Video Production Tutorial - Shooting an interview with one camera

One of the things we try to do with Pro Video Tips is to focus on tips and techniques to help you squeeze a little more production value out of limited resources. Camera moves, of course, are a huge one, but even more basic than cool camera moves are the number of cool camera angles. Can you show the action before your camera from more than one angle? The easiest way to show multiple angles of any action is to shoot with multiple operators on multiple cameras. However, shooting with multiple cameras is an easy way, but not by any means the only way. So today on Pro Video Tips, I'm going to share with you a method of shooting single-camera interviews so that they can actually be cut to look like two or even three-camera interviews by the time it's all said and done.
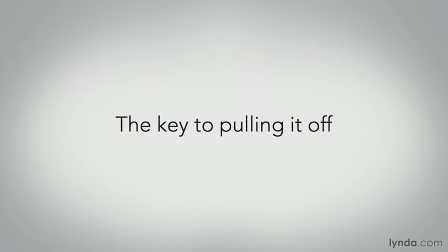(0:43)
Check them out. The simple trick to pulling off the illusion of multiple cameras for your audience is to carefully edit in your head and periodically change your camera angle as your interview progresses so that with your one camera,
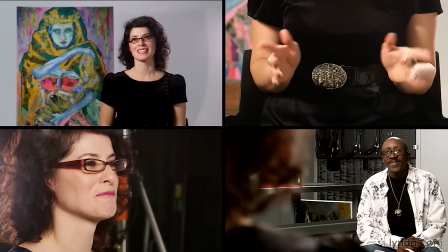(0:56)
you can still at least get some of the same shots you would get if you did have two or more cameras.
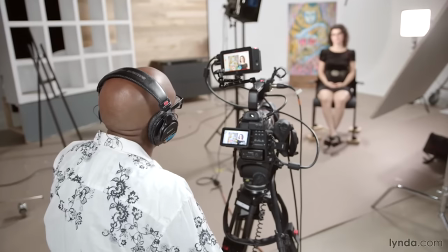(1:01)
So I'm going to walk you through the technique of how to fake a multi-camera interview shoot with just one camera.
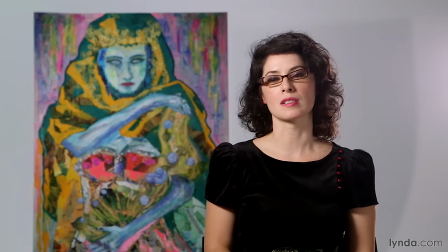(1:07)
For this technique to really work, you have to think through when it's most appropriate to cut to another angle and be prepared to adjust your shot accordingly.
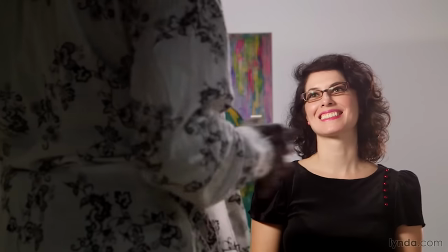(1:17)
As bonus coverage that may come in handy later, the first few moments a subject comes in the room and sit down can also be used to pop off some close-ups of hand gestures,
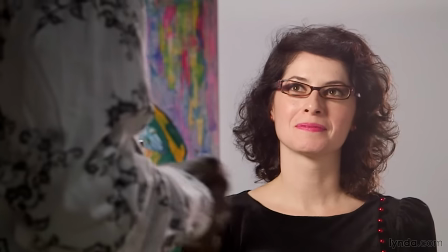(1:26)
greetings, and help establish a subject's demeanor or state of mind prior to a formal interview. Only you can decide whether it's fair or appropriate to show your subject beforehand, but nervousness, confidence, concern, or other emotional states are often more apparent in people's less guarded body language in the moments just before a formal interview starts.
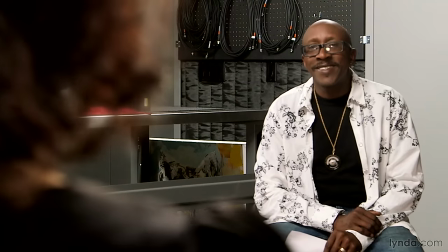(1:44)
Again, our goal here is to capture as many visual aspects of this conversation as possible with only one camera.
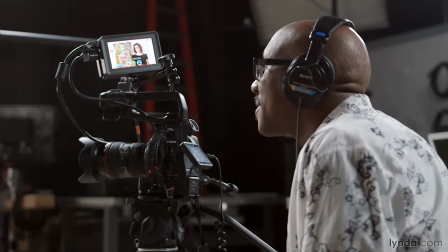(1:52)
Now, when it comes to shooting our main interview, we aren't going to do too much differently than normal.
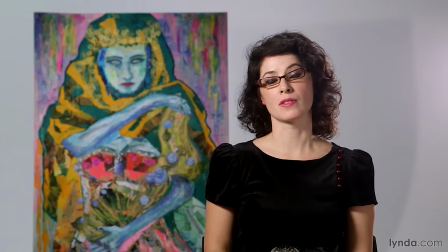(1:57)
When it's time to dive into the interview itself, we're going to stick with a fairly traditional medium shot.
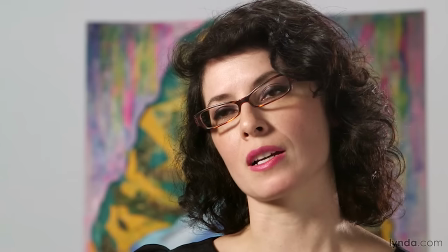(2:01)
However, to vary our coverage of the main content, we can go to tighter close-up shots during a few strategic points in the conversation. I say strategic because the close-up is our power shot. It's the strongest emotional tool we have in our interview composition tool belt, so we only want to use it during the strongest points of our content.
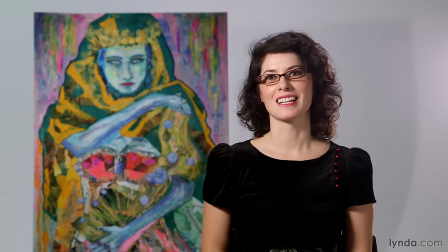(2:20)
So every time our subject is making a key point or the conversation gets to its most dramatic or emotional points, we want to do a dramatic zoom in while they're talking or a quick punch in just before they answer and then hold on that tighter shot for the drama.
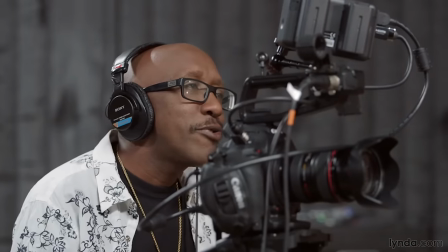(2:35)
When the drama subsides or when the motion of the moment is reset by a new line of questioning,
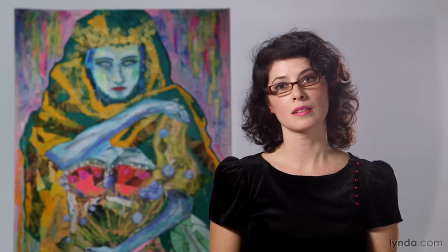(2:40)
we can then pull back out so that when the next dramatic moment comes, we'll still have that close-up in our back pocket to go to.
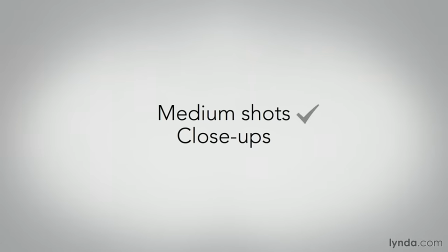(2:48)
So now we can check off our medium shots and close-ups.
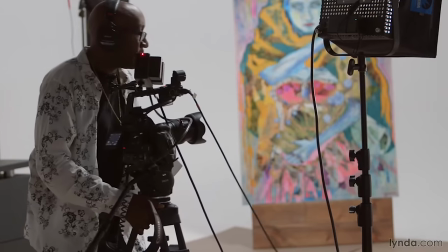(2:53)
Now a riskier variation of faking multi-camera coverage for interviews is to periodically reset your entire camera position.
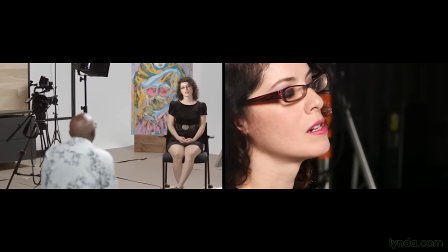(3:00)
By shooting from a more extreme angle than the normal frontal medium and close-ups we're used to,
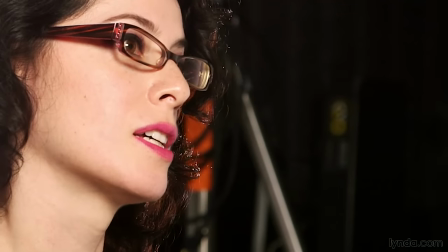(3:05)
it really helps to sell the audience if the project was covered with more than one camera. So that's a reward, convincing and dynamic multi-angle coverage of the action. The downside to this method, however, is that you never know what a subject is going to say while you're locked into your B-cam shot. So the person you're shooting could make some really passionate point or give us the perfect golden soundbite we'd hoped for,
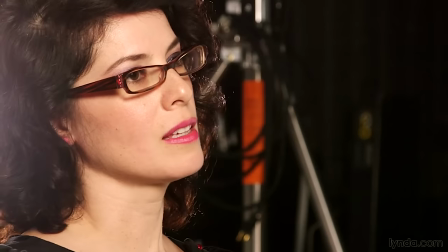(3:28)
but using this riskier technique, we could end up with our only coverage of that golden soundbite captured from a less than ideal vantage point.
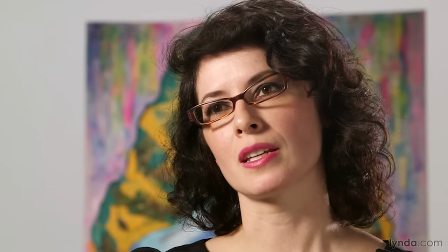(3:36)
Generally, if someone is making a strong point or delivering an emotional moment,
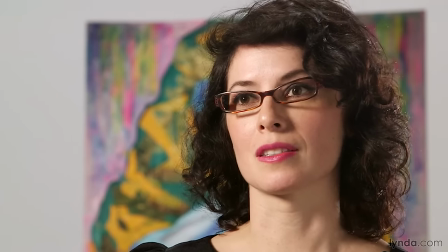(3:40)
we usually want to capture it from a more traditional frontal viewpoint with a strong emotional eyeline that connects with the audience. So it's a filmmaking gamble that often pays off, but occasionally it can burn you. You'll have to decide for yourself if the risk is worth the reward. So using these techniques so far, we've got our medium shot and a few close-ups, and if we're really feeling ourselves that day, we may also have some profile shots and one or two other different camera angles of parts of our main interview.